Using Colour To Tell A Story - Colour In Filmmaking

Colour. The splitting of light that sends signals across space and time to our minds and is translated into images, ideas and stories. Colour is a fundamental tool in the toolbox of a filmmaker. It could be manipulated through production design, lighting and the final colour grade. In the hands of an aware filmmaker, colour is a powerful device for storytelling, often conveying much more than words can. In my latest short film, I set out to learn more about colour and how to use it to tell a story. Colour theory is a set of rules that guides us in visual storytelling. Rules that are meant to be learnt, followed, and at times meant to be broken. The easiest way to describe colour is perhaps through HSL: hue, saturation, and luminance. Hue refers to the colour itself. Red, blue, yellow, green.
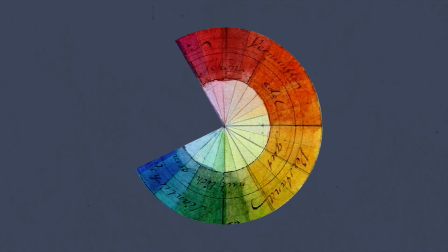0:57 We can view these colours on a colour wheel to gain a better understanding of how they relate to each other.
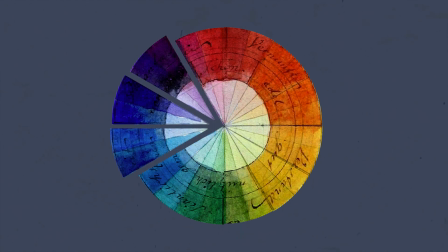1:03 Filmmakers might decide to use an analogous colour palette, colours which land on the same side of the colour spectrum. Or they might choose to show complementary colours which are diametrically opposed to each other on the colour wheel,
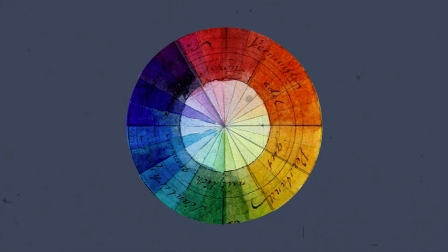1:16 such as red and green, teal and orange, purple and yellow. Other colour schemes include triad, split complementary, and tetradic, all with their own purpose and in the hands of a filmmaker can significantly influence the emotions of the audience.
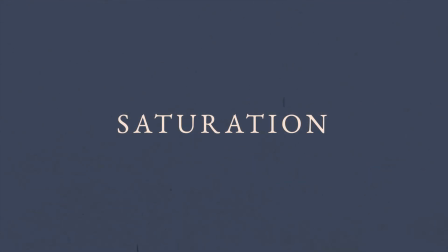1:31 More on this later. Next is saturation, which refers to the intensity of the colour. Saturation can often be a vital tool in conveying tone and mood in a story. Finally, luminance or brightness. This is how dark or bright a colour is, changing how vivid it appears. But how can we use colour theory to infuse our stories? We often associate colours with emotions. Red can invoke romance, but it can also represent anger. How we perceive colours and their connotations can vary from person to person, but a filmmaker can anchor meaning to a colour. In the film, I wanted the antagonist to be whimsical instead of threatening, matching the tone of the overall narrative,
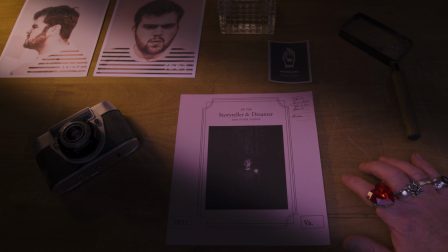2:20 and so I chose a slightly different HSL value, pink, rather than red, a more obvious choice perhaps when creating conflict.
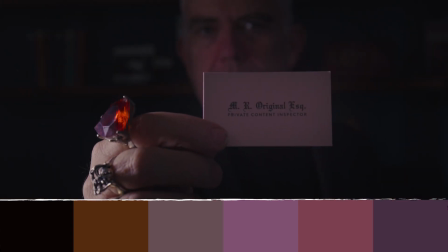2:29 And yet, the use of black in the shadows is a more traditional approach to an antagonist. Think Darth Vader in all black. Colour conventions and connotations are there to be challenged.
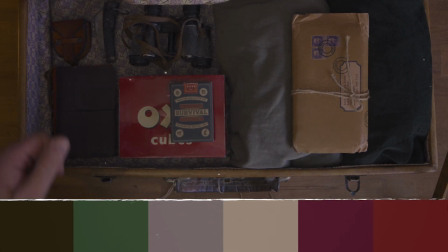2:41 In my research, I found that consistency was key.
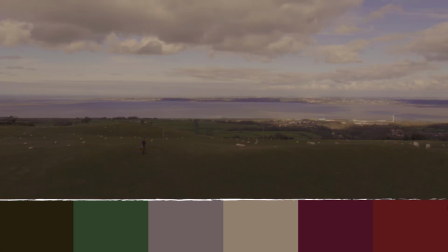2:45 The filmmakers I watched established a colour's meaning and then used it throughout.
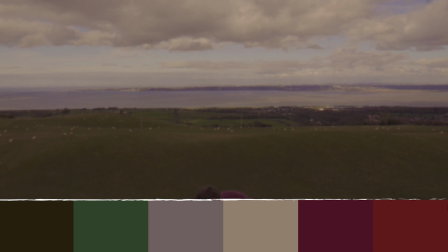2:50 Its impact heightened, and then any changes to the colour equilibrium signified a narrative change or character change. I set out to use colour schemes in my film to convey meaning, but also to improve my understanding of cinematography and production design in relation to colour. Each prop, set and costume was chosen to sit within the colour palette. White balance was chosen to match the warmth or the coolness of a sequence.
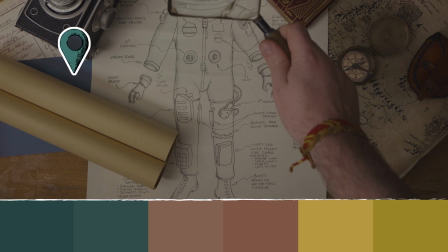3:18 And elements colour graded to better match hues, such as this blueprint.
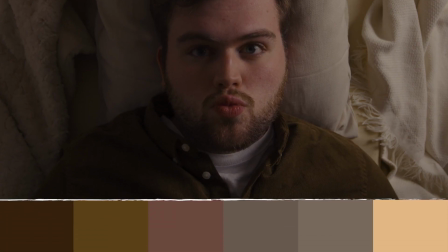3:24 In the first sequence, I opted for an analogous colour palette, void of vibrant hues.
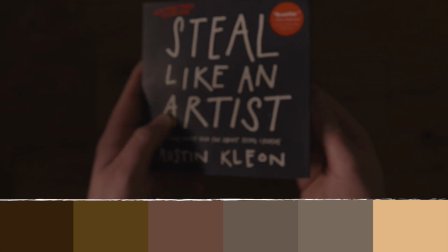3:30 I wanted this sequence to show a world void of vivid colour,
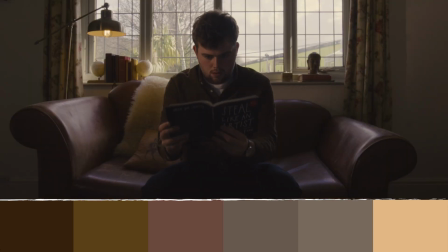3:34 and then the MacGuffin, the book, is brought into the narrative and so is the colour.
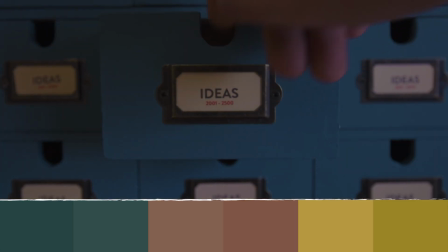3:40 Using complementary colours to their full effect, I wanted to steal from one of the best users of colour in filmmaking,
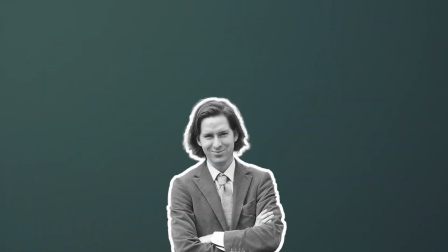3:48 Wes Anderson. Saturated colours creating a storybook world full of wonder and whimsy, utilising complementary palettes for conflict and analogous colours for harmony.
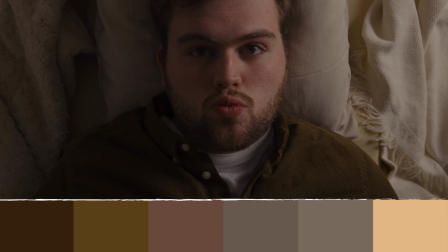3:59 We begin in equilibrium with an analogous colour palette and
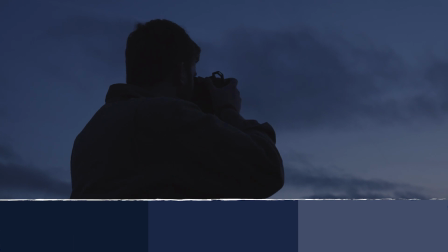4:03 return to the analogous palette at the end when the equilibrium is re-established.